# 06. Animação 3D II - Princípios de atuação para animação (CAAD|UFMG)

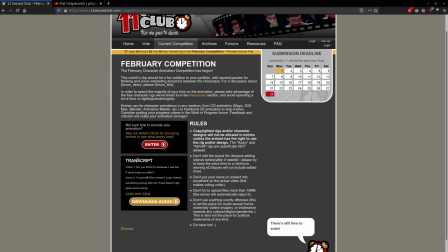1477s
E eu vou buscar, então, eu recomendo que vocês também façam, outras fontes de repertório para essas cenas. No momento em que vocês obtiverem as respostas às perguntas a serem feitas para a cena, por que, que a personagem não se sente daquela forma, o que ela deseja fazer,
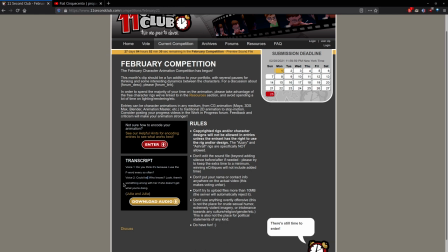1498s
tentem se lembrar de alguma cena de algum filme, de alguma novela, de uma animação, de alguma série que lembre vocês de algo semelhante.
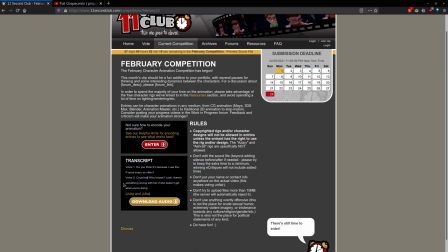1513s
Alguma situação em que alguém tinha uma forma de agir, de reagir, de pensar, de se sentir, que se assemelhasse àquilo que você deseja reproduzir nessa cena. Recorra a essas referências, busque esse áudio, esse vídeo,
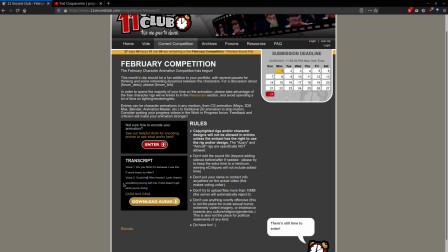1531s
essa referência para tentar analisar como os atores ou atrizes, naquele caso, representaram aquela emoção. E, a partir desse conjunto de referências, que daí eu recomendo que, para a cena do Eleven Second Club, a gente faça rascunhos,
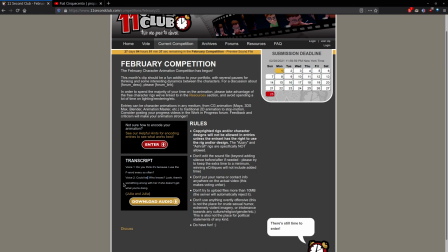1550s
rabiscos de pose de personagem, a gente se grave, assim como eu demonstrei naquela cena anterior, a gente se grave tentando reagir, mas também faça uso de outras referências que não sejam apenas se olhar no espelho, tá?
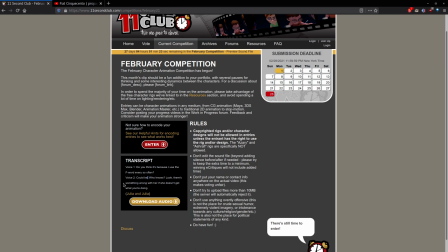1564s
Porque há outras referências importantes e que podem enriquecer muito as nossas escolhas de atuação. Bom, então agora eu vou só demonstrar aqui muito brevemente
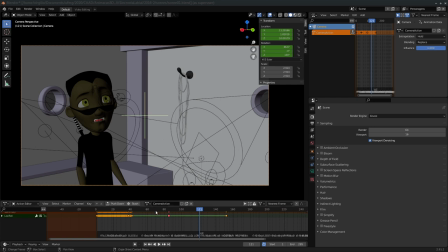1577s
as escolhas que eu realizei naquela cena que eu mostrei para vocês
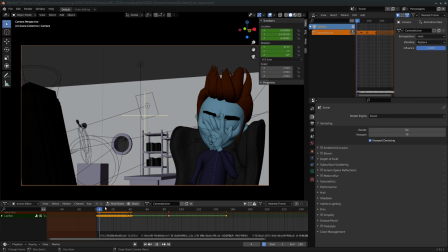1581s
na aula passada e dizer algumas perguntas que eu fiz para fazer essas escolhas. Então, por exemplo, naquele caso, nós tínhamos dois personagens discutindo sobre uma fantasia e que
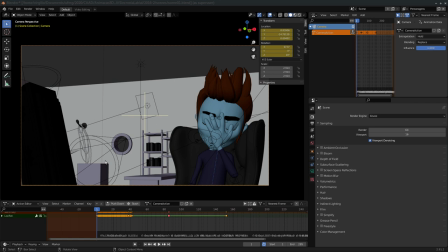1598s
um deles gostaria de vestido de Blade e o outro o repreendeu porque aparentemente, no caso das escolhas aqui, ambos eram vampiros e então a escolha de um matador de vampiros não era uma boa escolha.
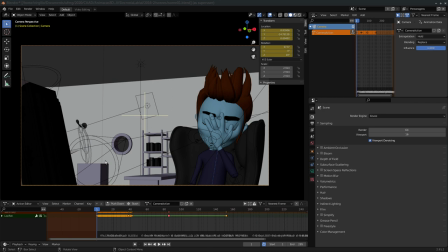1614s
Então a partir daí, já no primeiro frame, eu pensei no enquadramento e é importante, né, mais uma vez, para fazer aquela contraposição ao Chuck Jones, aqui a gente deve pensar como cineastas. Né? Então a gente deve pensar no enquadramento em que os nossos personagens sejam corretamente enquadrados.
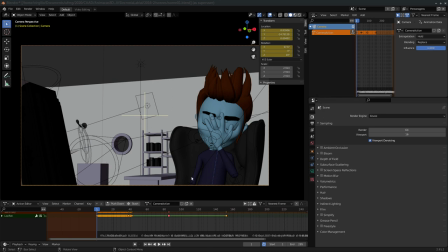1633s
Então aqui nós temos uma representação que a câmera olha esse personagem de baixo para cima, porque ao analisar o áudio nós podemos deduzir que esse personagem que repreende o outro, ele é um personagem dominante,
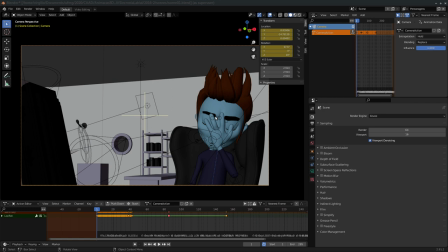1651s
em que ele coordena, talvez, né, o modo como os vampiros devem reagir. Então a escolha dele, ele escolheu uma roupa de um vampiro
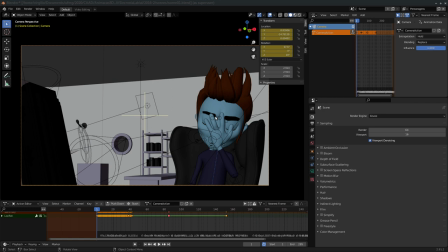1666s
famoso por ser um sex symbol. Né? Então o Edward da saga Crepúsculo seria um vampiro, tal, a escolha dele pode ser um vampiro altivo, um vampiro desejável, né? Então essa já foi a escolha da indumentária dele. E no primeiro frame ele já começa
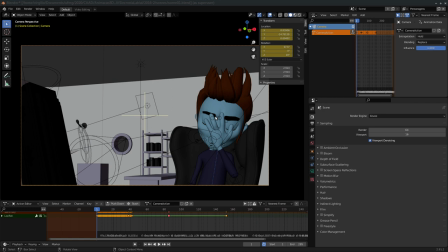1688s
com uma expressão de descontentamento. Aqui ele está sem paciência. Ele está esfregando a cara, a mão no rosto, como se perdesse a paciência, para
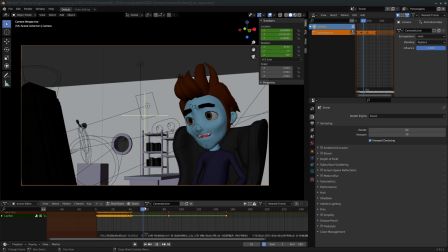1704s
falar que ele não deveria, que o que para ele parece óbvio.